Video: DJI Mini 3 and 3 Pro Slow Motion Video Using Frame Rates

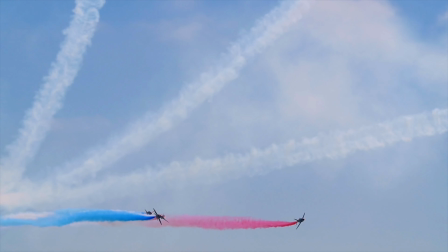[0:00]
Slow motion can add plenty of interest to footage in certain circumstances.
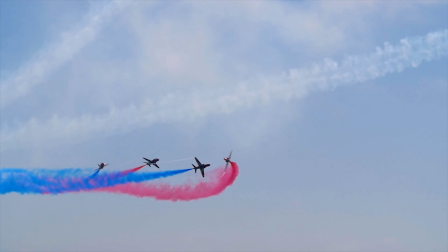[0:05]
In this video I will show the correct way of applying slow motion to footage taken
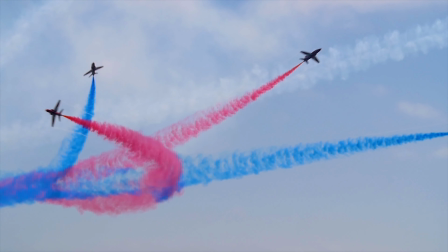[0:10]
with the DJI Mini 3 and 3 Pro using different frame rates.
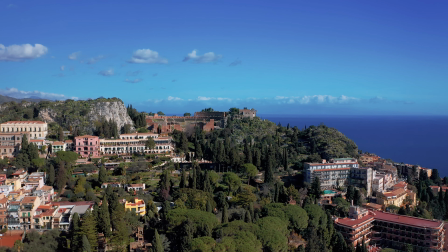[0:14]
When shooting landscape footage far away from the target, which is often the case with drones,
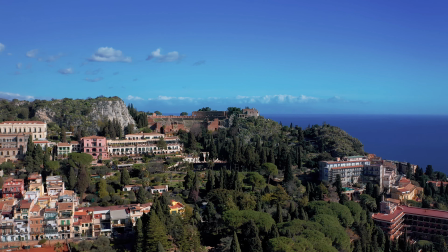[0:20]
slow motion is not really useful, especially if there are no moving elements in the shot.
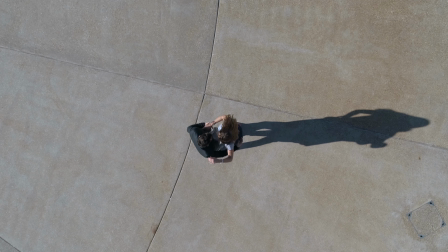[0:29]
But anytime we have moving elements, we can add much more interest to the scene by slowing down the action.
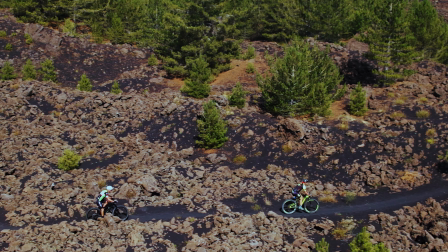[0:38]
When we get closer, slow motion becomes even more essential to convey a different mood to the scene.
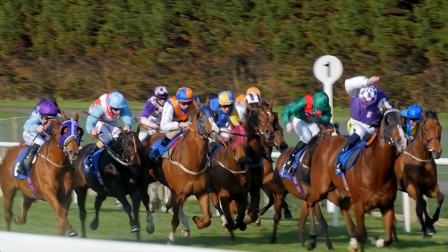[0:48]
As you can see, slow motion adds a lot of interest not only to sport and action,
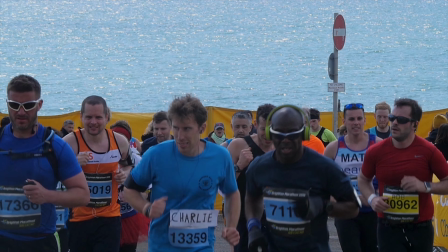[0:56]
but also to group of people walking or dancing,
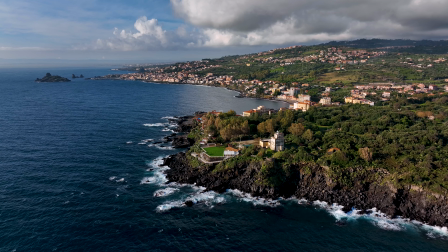[1:03]
and even to waves, fountains, waterfalls or vehicles.
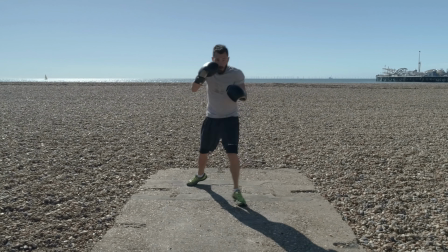[1:12]
You can see a few examples of slow motion applied to footage shot both with drones and ground-based cameras.
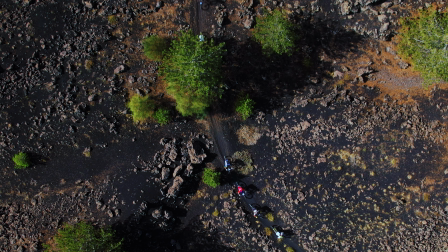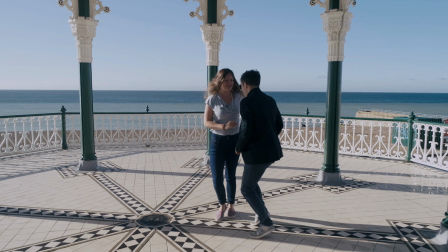[1:30]
Another spectacular effect is obtained by speed ramping,
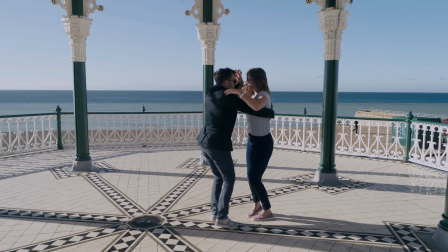[1:34]
suddenly slowing down from regular speed to slow motion, or the other way around.
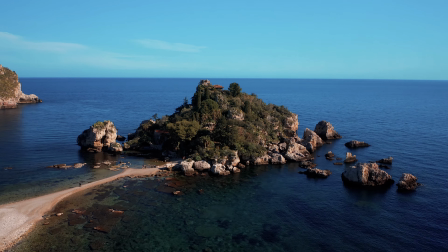[1:42]
Many users ask if it is possible to simply slow down footage while editing to get slow motion.
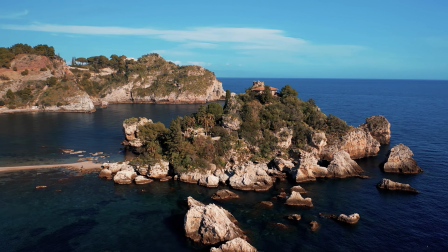[1:49]
Well, it is always possible to accelerate footage in post-processing without major loss of quality.
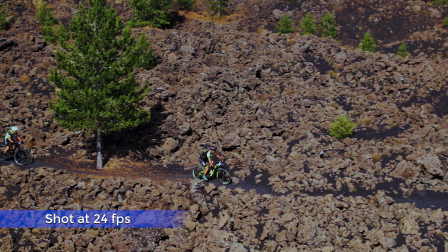[1:58]
But the same is not true when slowing it down,
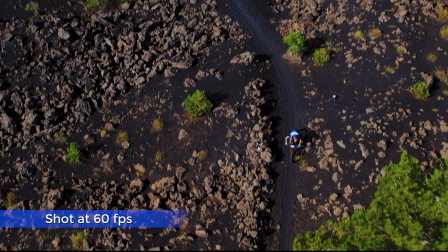[2:01]
as we can see from this example of footage shot at the same frame rate of the project and simply slowed down in post-processing, compared to slowdown obtained from a higher frame rate interpreted in the frame rate of the timeline.
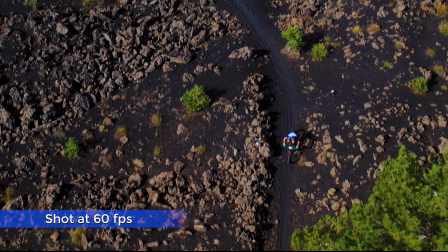[2:18]
Let me explain why. The most used frame rate are 24 or 30 frames per second, which are actually 23.976 and 29.97. Sometimes 25 is also used, but for the sake of simplicity let's focus on the two most used, 24 and 30.
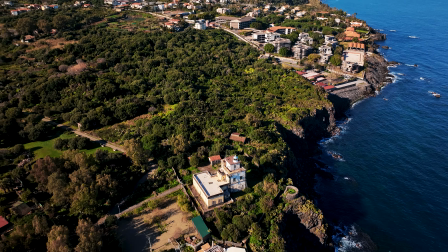[2:42]
24 is traditionally the one used in Europe. It is associated with PAL TV standard.
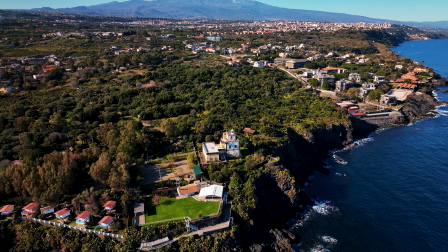[2:48]
This is due to the frequency of electricity, which in Europe is 50 Hz, double of 25. 30 frames per second is traditionally more used in the United States, where the frequency of electricity is 60 Hz, and it is the one used by NTSC TV standards. Nowadays, 24 or 30 are the one used in most cases for cinema, while 30 frames per second is used mostly for TV news, sport and reality TV.
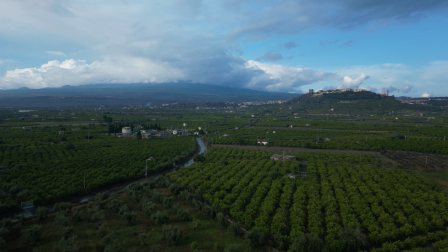[3:20]
Here I will concentrate on 24 frames per second, as it is considered the most cinematic, and also because it offers more options for slow motion.
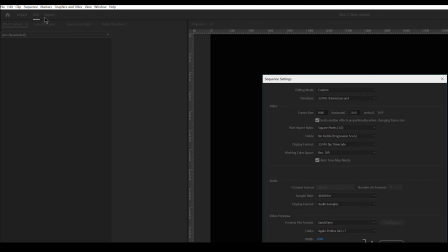[3:32]
Before starting any project, I set the timeline on my video editor to 23.976 frames per second, and I will be encoding and publishing at this frame rate.
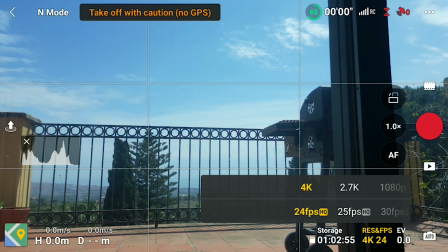[3:45]
When shooting footage, I will set the frame rate to the same value, 24 frames per second, unless I intend to do slow motion, in which case I will go for a higher frame rate.
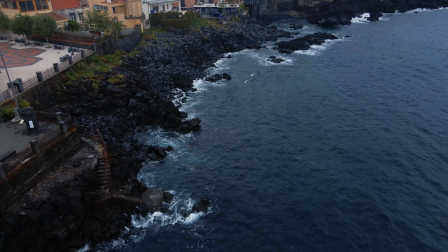[3:57]
A very simple example.